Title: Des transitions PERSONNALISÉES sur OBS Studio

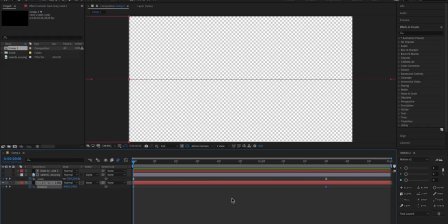Donc hyper important d'utiliser du lissage de vitesse afin de rendre vraiment l'animation beaucoup plus cool.
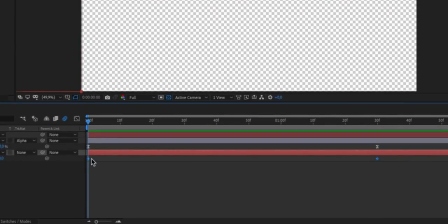Donc pour ce faire, on sélectionne les deux keyframes, les deux images clés en français, on fait clic droit,
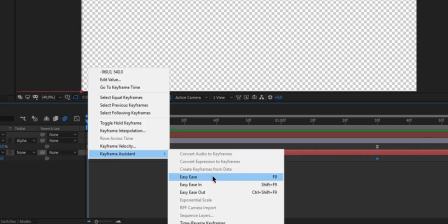on va dans assistant d'image clé et ensuite on ajoute lissage de vitesse.
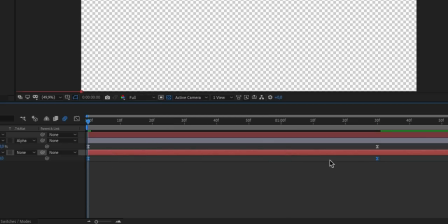Donc ensuite, on vérifie que les deux images clés sont toujours sélectionnées et on va cliquer ici sur l'éditeur graphique.
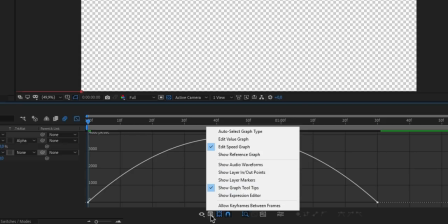Alors si jamais tu n'as pas cette interface, il faut que tu cliques sur cette icône et ensuite tu te mets en mode éditeur graphique de vitesse.
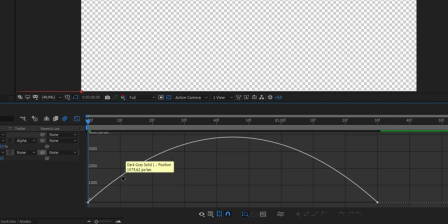Voilà. Et donc là du coup, tu vas avoir ceci. Et donc là, ce que tu vas pouvoir faire, c'est par exemple, donc moi je veux tirer le petit truc ici vers la fin. Et donc là, ce qui va se passer, c'est que l'animation va plus se concentrer à partir de 20 images.
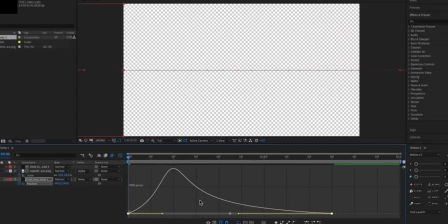Donc là, du coup, plus vers le début. Et donc là, du coup, si je fais l'animation, le temps que le rendu se fasse,
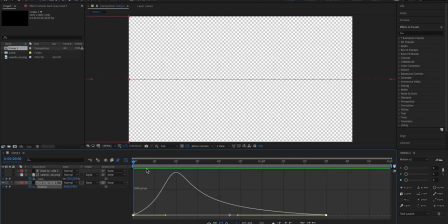on peut constater que l'animation est beaucoup plus fluide et se concentre justement ici.
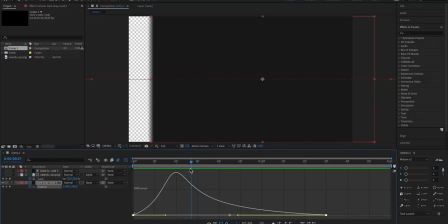Voilà, la moitié, donc là, le moment où ça va recouvrir presque l'image va se faire ici, donc presque au début de la montagne.
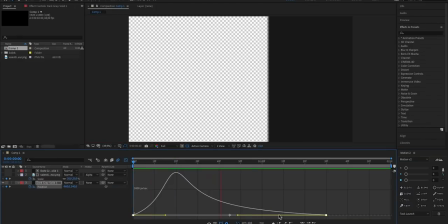Mais voilà, du coup, il suffit simplement de jouer avec
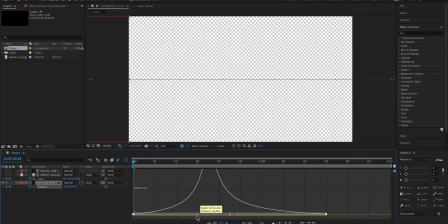ces petits traits là pour pouvoir ramener l'animation un petit peu comme on veut, histoire que du coup voilà, il y a plusieurs combinaisons. Là hop, je viens de tirer un petit peu le début, et donc là,
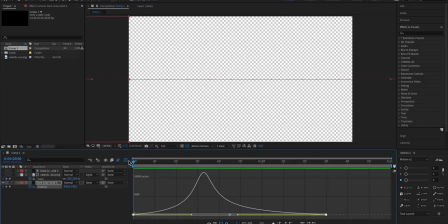autant que là, le rendu se fasse, on peut constater que là on a à peu près ce que j'ai fait avec quelque chose d'un peu plus fluide, mais là on peut constater que voilà, l'animation se fait de manière un peu plus rapide.
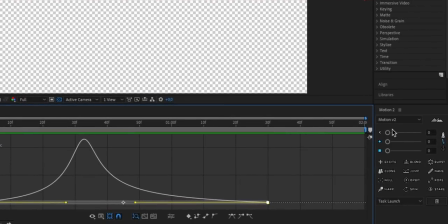Alors moi, pour ma part, histoire de me simplifier la tâche, je me sers d'un petit plugin qui se nomme Motion V2, qui est un plugin payant, mais si vous cherchez un peu sur internet,
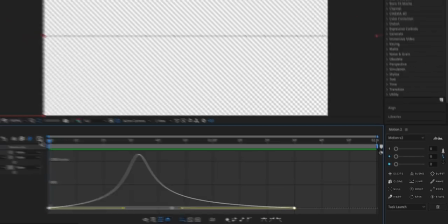vous pouvez le trouver de manière gratuite, mais je ne vais pas vous dire comment. Voilà, et donc là du coup, grâce à Motion V2, ce que je peux faire, c'est que là du coup,
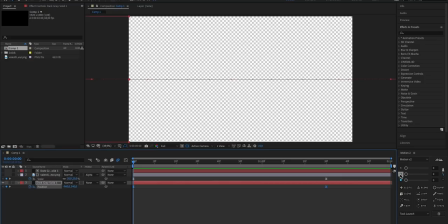là quand je vais augmenter la valeur ici, ça va se concentrer au milieu. Donc là, c'est très simple. Là, si je mets à 50, alors il faut que je resélectionne les keyframes, voilà, comme ceci. Là, si je retourne dans l'éditeur graphique, voilà, on peut voir que on a une montagne au milieu.
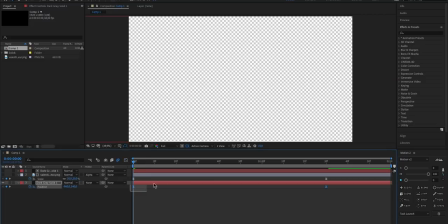Et là, si je augmente, alors il faut toujours que je sors de l'éditeur graphique pour faire les modifications, parce que sinon ça ne fonctionne pas. Mais voilà, donc là, si je resélectionne et que là j'augmente le lissage de vitesse au milieu, on va pouvoir constater que là on a un pic et que là du coup la montagne est beaucoup moins espacé,
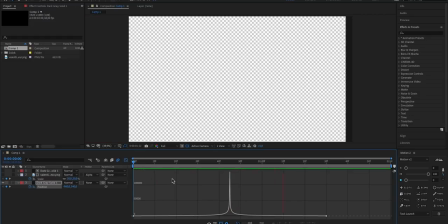et du coup si je refais le rendu, on peut constater que l'animation est extrêmement brutale.
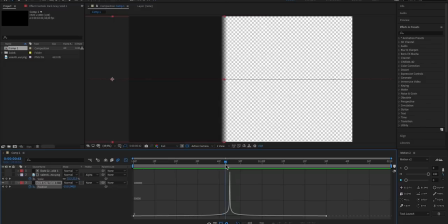Voilà, on ne voit même pas, on n'a même pas le temps de voir que l'image est recouverte,
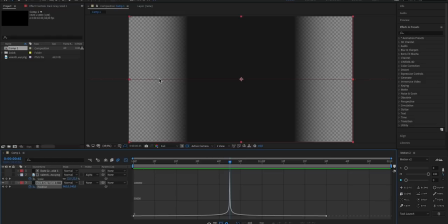et puis là avec le flou de mouvement, on peut voir que là du coup ça fait quelque chose de pas de très transparent sur les côtés.
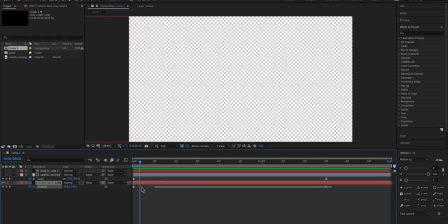Donc bref, il faut pas non plus aller sur des valeurs un petit peu trop grosses. Là je vais revenir comme j'étais sur 50, voilà, comme ceci, et là on a quelque chose d'assez classe, pas trop brutal, et on a le temps de voir justement la transition.
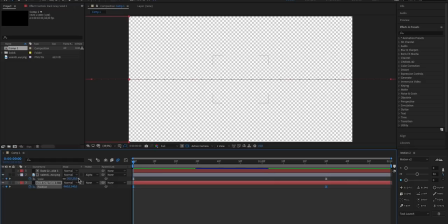Alors ensuite, j'ai mis quelque chose d'autre sur ma transition, il s'agit de mon logo. Donc là, pareil, sur mon logo, j'ai fait une petite animation, j'ai simplement ajouté des images clés sur la partie échelle, donc c'est en fait pour zoomer.
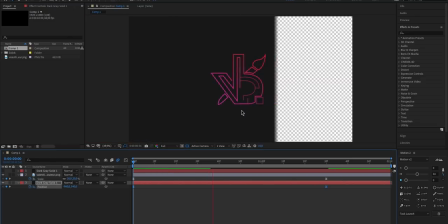Donc là du coup, pareil, un petit lissage de vitesse, et donc là si on regarde l'animation, on voit que le logo, voilà, fait un petit zoom.
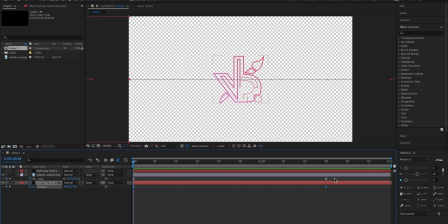Voilà, un petit zoom comme ceci. Donc pareil, j'y mets du lissage de vitesse. Pareil, à 50% là au milieu avec Motion V2. Donc pareil, je le remontre.
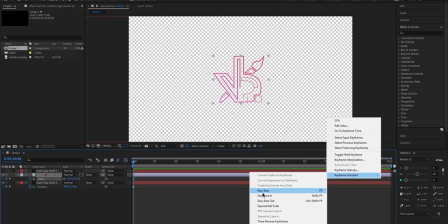Si on enlève les keyframes, si on enlève le lissage de vitesse que je remets par défaut,
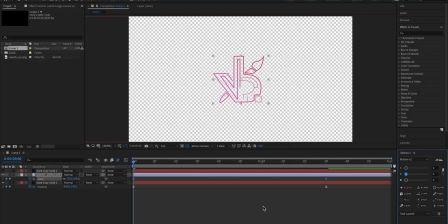eh bien, on va constater que l'animation sera beaucoup plus classe. Voilà, enfin beaucoup plus classe. Beaucoup moins classe, autant pour moi. Donc là, on voit que voilà, l'animation est constante et que c'est...
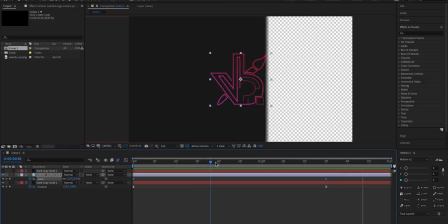Ça, en vrai, ça pourrait passer là avec du coup le moment où ça passe sur la transition.